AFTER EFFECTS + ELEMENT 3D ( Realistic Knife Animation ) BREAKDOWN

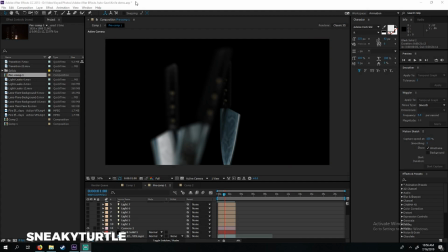5s
All right, so what I'm gonna do today really fast I'm gonna break down this four seconds intro we made yesterday. So this was made using After Effects and Element 3D
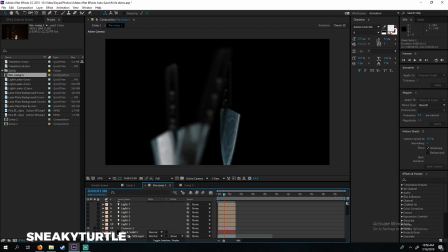22s
by VideoCopilot and let's get right into the breakdown. Okay, so going into elements you see we have our three knives
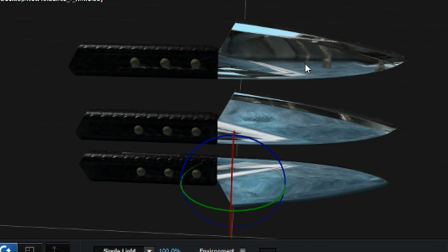36s
and we gave them pretty nice reflection on the metal texture here using
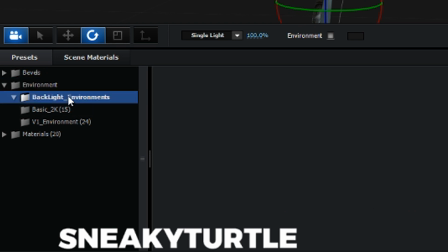45s
backlight environments so we use one of those
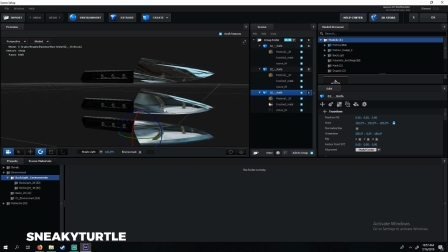52s
because it gave us pretty nice reflection of on the knife over here and in after effects
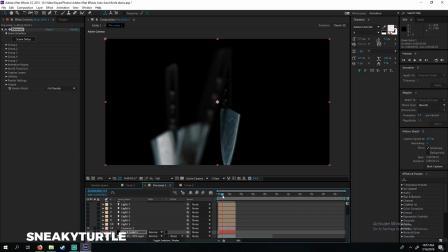61s
we went and animated each and every one of the knives to slowly get up levitate and swing right right at the camera it's pretty slow rendering so let's gonna change this to third as you can see
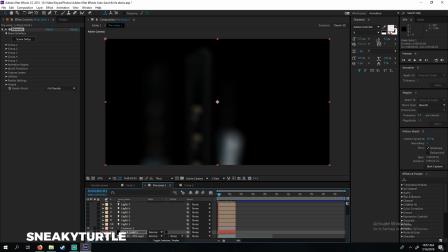81s
The knives are on the ground One thing we actually did using the camera We switch on the depth of field It was off Without depth of field it would look like this And that's pretty fake and it looks really bad
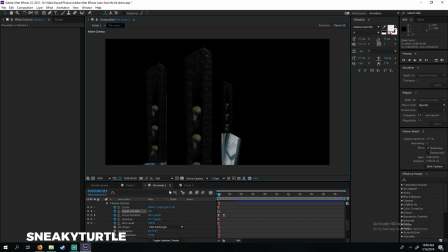99s
I mean, yes, we are on third Now we're gonna go on full And it still looks bad Because there is no depth I mean it says depth of field so there is no depth in this image,
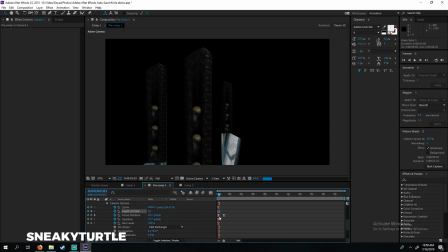112s
so It looks fake. So we're gonna turn that on and we hand animated some zoom and focus in and out of here This makes this a little bit blurry
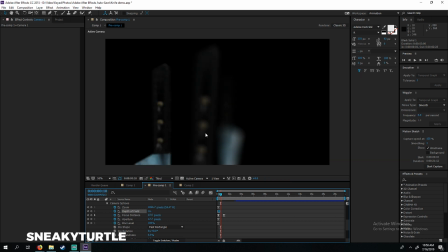128s
And you can see we're getting a little bit of focus on these knives right here and And now what's really important that I have done this project we've added this fire behind Let's go further into the frames
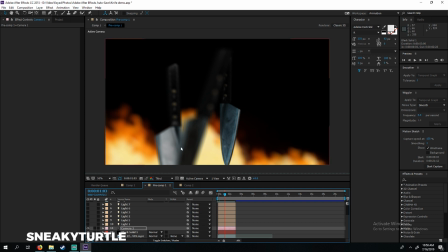147s
As you can see we've got this fire over here But now that we have this it gave a lot of action into the scene, but took away all of the realistic parts So I had I have created those two lights lights six and seven as you can see
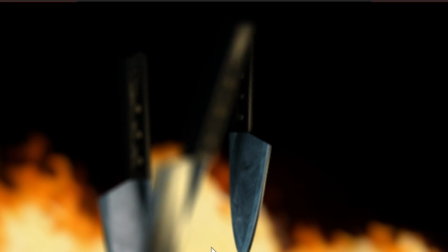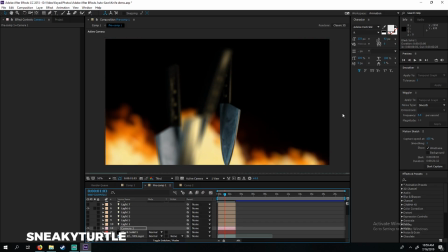171s
I placed the light number 6 on the right side of the video, so this gave a nice reflection on this knife over here and a bit of reflection on the wood area on there and on the sides and then I created light number 7, that's the underglow,
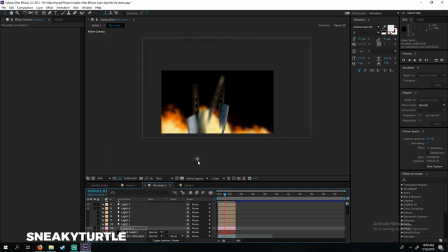189s
so this light comes down here from down here and glows
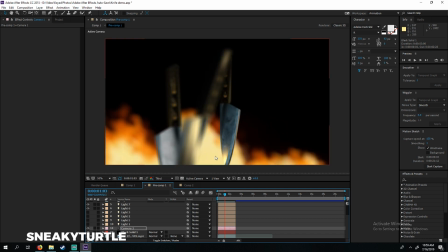193s
pretty much the bottom part of the knife
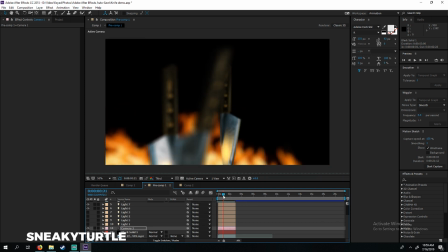198s
And now we got this cool looking
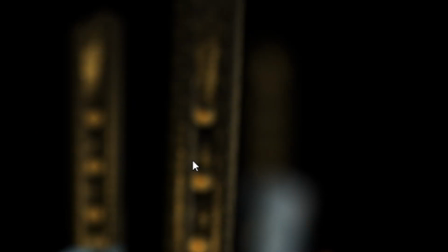203s
reflection on the wood over here as you can see.
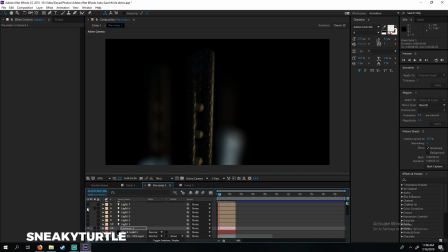210s
So make sure that whenever you're working in 3D you get your lighting done. Because it's... Or use lights at all. Because some people forget about this and they just animate their scene and they
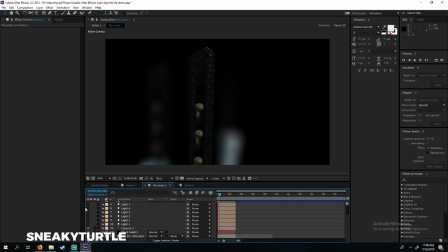227s
render it out and it looks like plastic or it just looks bad and then we have those lights that are just background lights just for a bit of texture and glow and as you can see mixing all of them
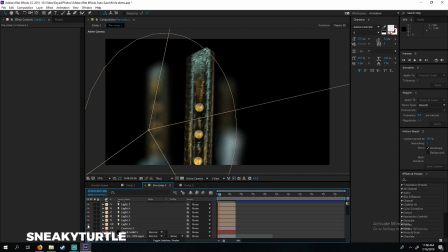243s
together it's just giving us a lot of detail on those knives.